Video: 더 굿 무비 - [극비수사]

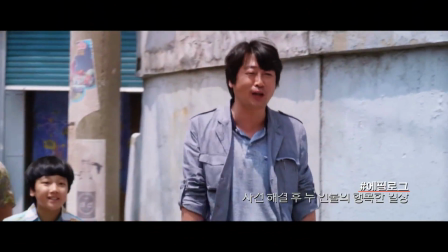8:36 극비 수사는 사건이 해결된 후에 인물들의 일상을 다소 길게 보여줍니다.
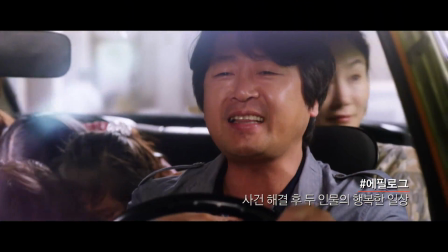8:43 간단한 에필로그 몽타주쯤으로 여겼던 장면들에 꽤 큰 공을 들인 셈인데요. 세상의 이름 없는 진짜 주인공들에 대한 예찬을 담아낸 아주 매력적인 마무리입니다.
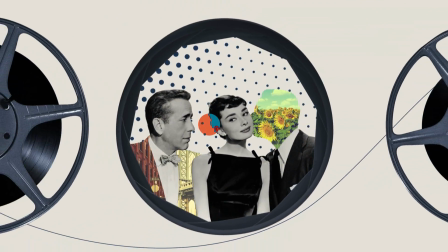영화 극비수사에 빛나는 한 것은 이 작품의 오프닝 장면입니다.
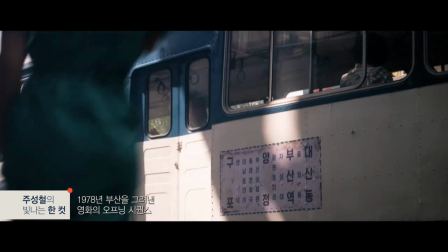9:05 극비수사는 첫 장면부터 1978년 부산의 모습을 생동감 있게 구현해냅니다.
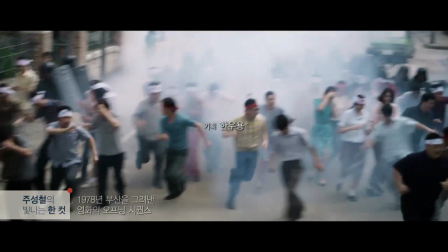9:12 공영사의 시선으로 그려진 살벌한 시위 현장.
아, 김대!
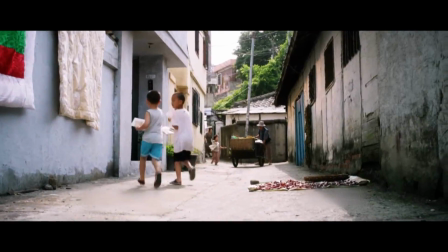9:17 너 부동산 골목으로 다닌다!
김도사의 시선으로 보여진 푸근한 골목 풍경.
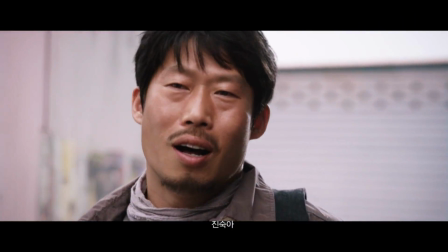9:24 재수가!
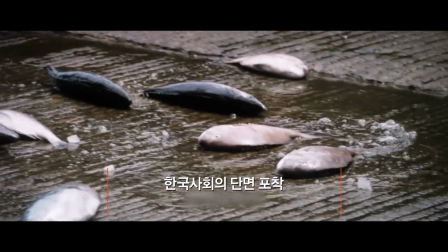9:27 그리고 동시에 서민과 권력층의 모습을 오버랩시키면서 당시 한국 사회의 한 단면을 임팩트 있게 담아낸 몽타주죠.
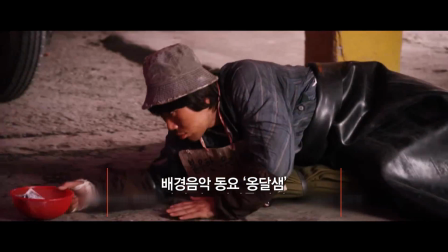9:36 특히나 동요 옹달샘이 묘한 분위기를 자극하면서 그게 미스터리함을 더해준 인상 깊은 대목입니다.
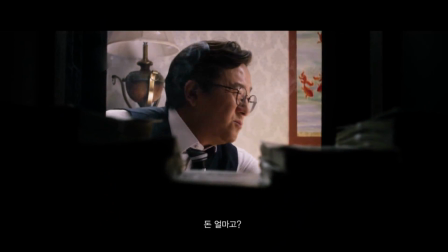영화 극비수사에서 가장 탐나는 한 씬은 공영사와 김도사가 갈등을 벌이는 장면입니다. 아이가 유괴된 지 33일째,
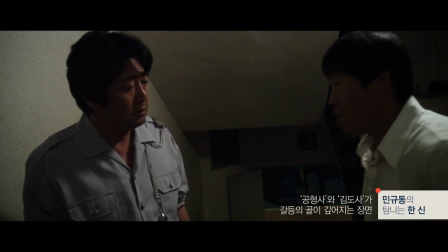10:00 사건은 해결될 기미가 보이지 않고 두 사람의 갈등은 깊어져만 갑니다.
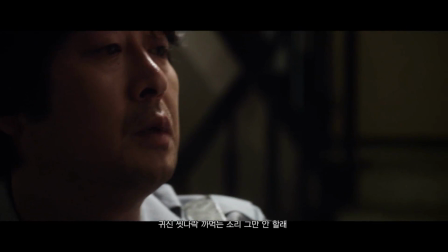10:05 왜 그러세요? 귀신 신하나 까먹는 소리 그만 좀 안 할래? 이게 아 잡는 기가 어?
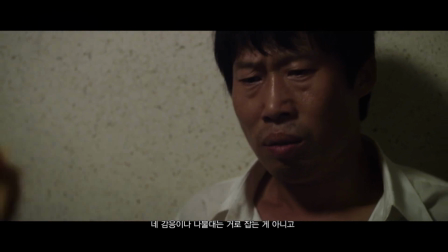10:10 범인은 도사가 잡는 게 아니고 형사가 잡는 기다. 네 그 개또 같은 감흥이나 주주지 나불대는 걸로 잡는 게 아니고!
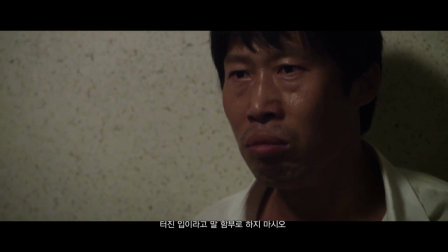10:18 터진 입이라고 말 함부로 하지 마시오! 나도 이래 내 전부를 걸었소!
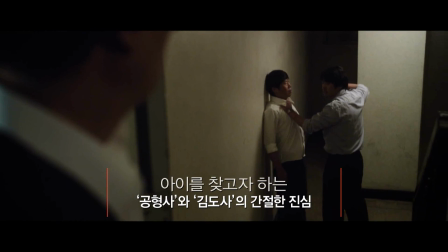10:23 서로의 정체성에 대한 근원적인 불신을 퍼부어대지만 사실 두 사람 모두 아이를 찾고자 하는 간절함만은 한결같습니다.
지금 저한테 남은 건 딱 하나. 소신. 그거 하나밖에 없네.
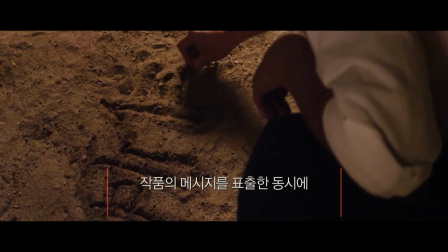10:38 작품의 메시지를 직접적으로 표출해내면서도 가슴속 깊은 울림을 선사하는 명장면입니다. 영화 극비수화의 다이아몬드 지수는 작품성 80점, 오락성 75점, 스토리 85점, 연기 80점입니다. 형사와 도사가 공조 수사를 했던 7, 80년대 한국 사회의 풍경이 바로 여기 있습니다. 영화 극비수사의 한 줄평입니다. 소신과 뚝심으로 올라선 곽경택의 변곡점.
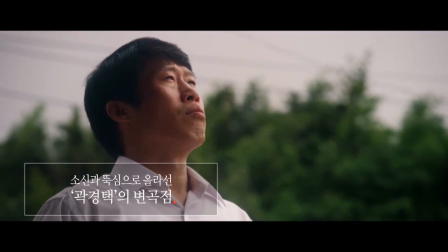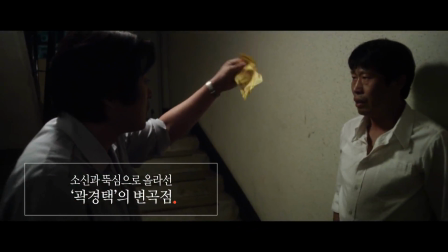11:16 이게 아차는 니가 어?
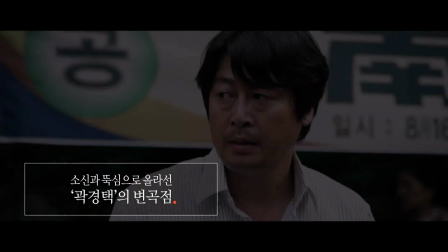지금까지 저희의 선으로 다채롭게 소개해드린 이야기들을 떠올리시면서 채널 CGV에서 방송되는 영화 극비수사 함께하시죠.